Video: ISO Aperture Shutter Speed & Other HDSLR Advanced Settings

With a Nikon HDSLR camera like this, you have a lot of control over frame rate, resolution, and exposure when you're shooting movies. Let me go over these and explain why they matter.
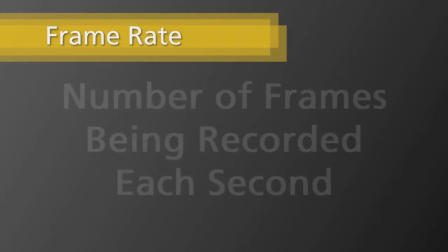[0:25]
Frame rate is the number of frames being recorded each second and is called frames per second, or FPS for short.
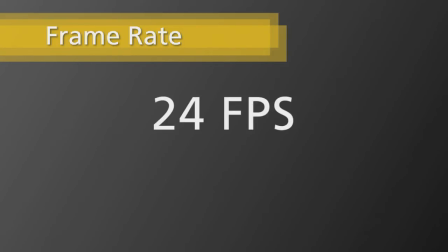[0:32]
Most videos here in the US are recorded in frame rates of either 24 or 30 frames per second. Many productions shot on actual film, such as theatrical movies and commercials, are shot at 24 FPS. They have a nearly imperceptible stutter because your eye is just picking up on the individual frames as they're played back.
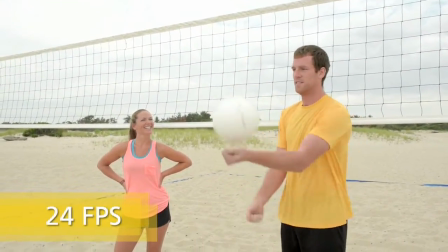[0:52]
Videos recorded in 24 FPS also have this slight stutter, which helps give the video a more film-like look.
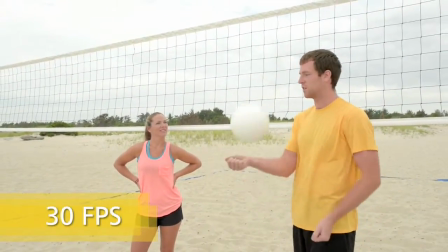[0:59]
30 FPS is closer to a standard television frame rate and has a less noticeable stutter to the human eye. Resolution is the size of each frame, stated in pixels. A full high-definition TV frame is 1920 by 1080 pixels,
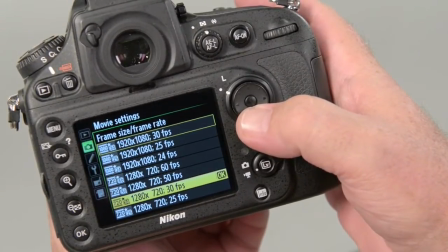[1:16]
while high definition is 1280 by 720 pixels. These cameras record in both resolutions, and since the 1280 by 720 setting creates a slightly smaller file,
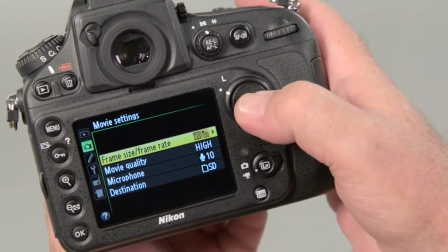[1:28]
it can also record at a higher frame rate, such as 60 frames per second, twice as many frames than 30 frames per second.
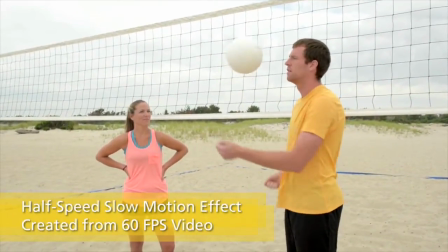[1:36]
This setting allows for half-speed slow-motion playback when brought into a video editing program.
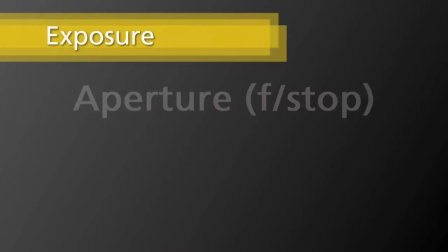[1:41]
There are three factors that affect exposure: aperture, your f-stop setting on the lens;
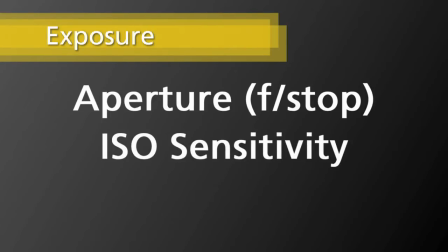[1:48]
ISO, the sensitivity of the image sensor in the camera; and shutter speed. Let me talk about shutter speed first. When a movie is shot at 30 frames per second, for example, each frame is a 1/30th of a second.
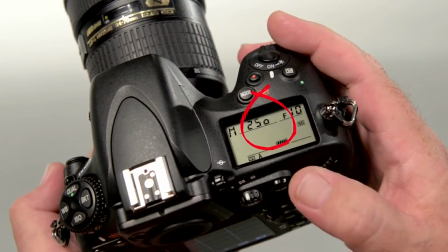[2:01]
So the slowest shutter speed you can select on this camera when shooting movies is a 1/30th of a second.
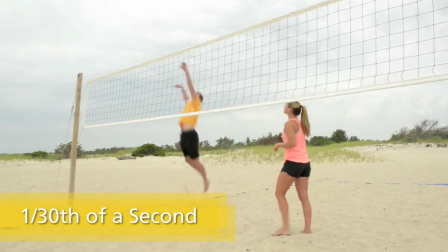[2:09]
1/30th does allow for a little blur on moving subjects,
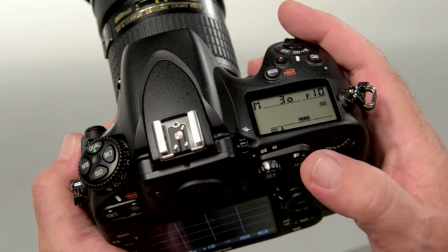[2:12]
so I usually double my frame rate to a 60th of a second when shooting 30 FPS,
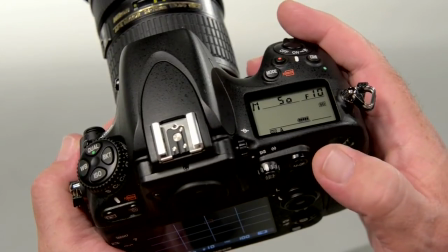[2:18]
or a 50th of a second if I'm shooting at 24 FPS.
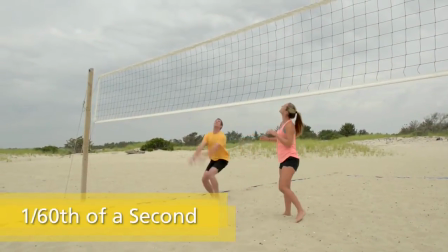[2:23]
This captures the action with just enough blur to give you a sense of perceived motion.
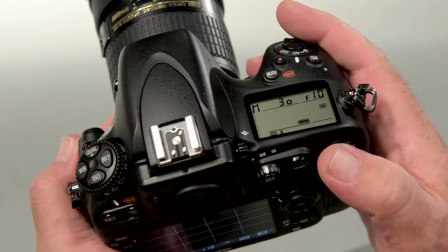[2:28]
But a 1/30th is just the minimum shutter speed.
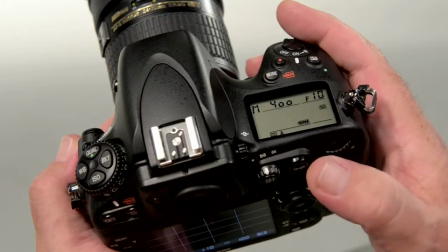[2:32]
If lighting conditions allow, you can crank up the shutter speed all the way to over 1,000th of a second.
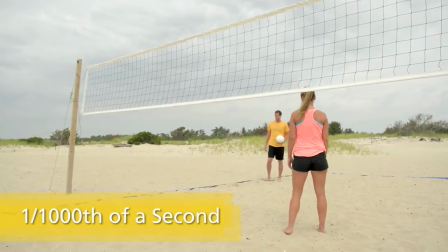[2:38]
This creates another look, though, where each frame has no blur at all,
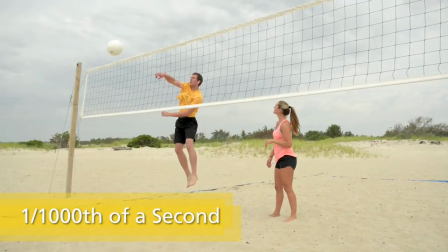[2:43]
which creates an interesting effect that you've probably seen in high-speed action movies or war films.
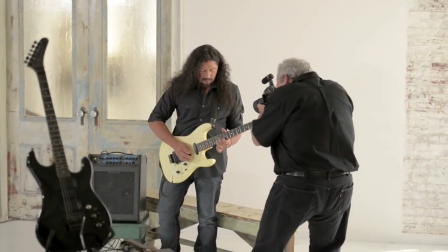[2:51]
Aperture is chosen to control the amount of depth of field in your shot, where a larger aperture like
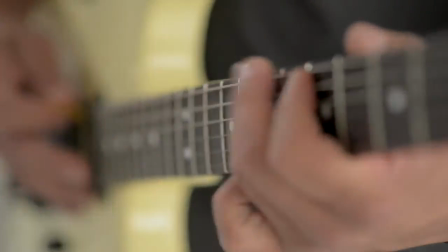[2:56]
f1.4 or 2.8 give you a very shallow depth of field, and smaller apertures like f16 or 22 give you a deeper depth of field. Once you've set your shutter speed and aperture, that leaves a third factor to control to get the right exposure, and that's the ISO.
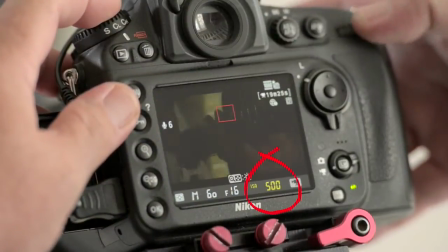[3:11]
To change the ISO, press the ISO button and use the command dial to select the exact ISO and exposure that you want.
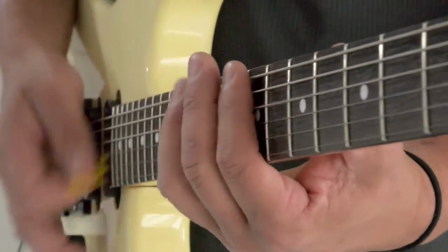[3:19]
Keep in mind, though, that as the ISO gets higher, there will be a slight amount of graininess or noise introduced into the movie.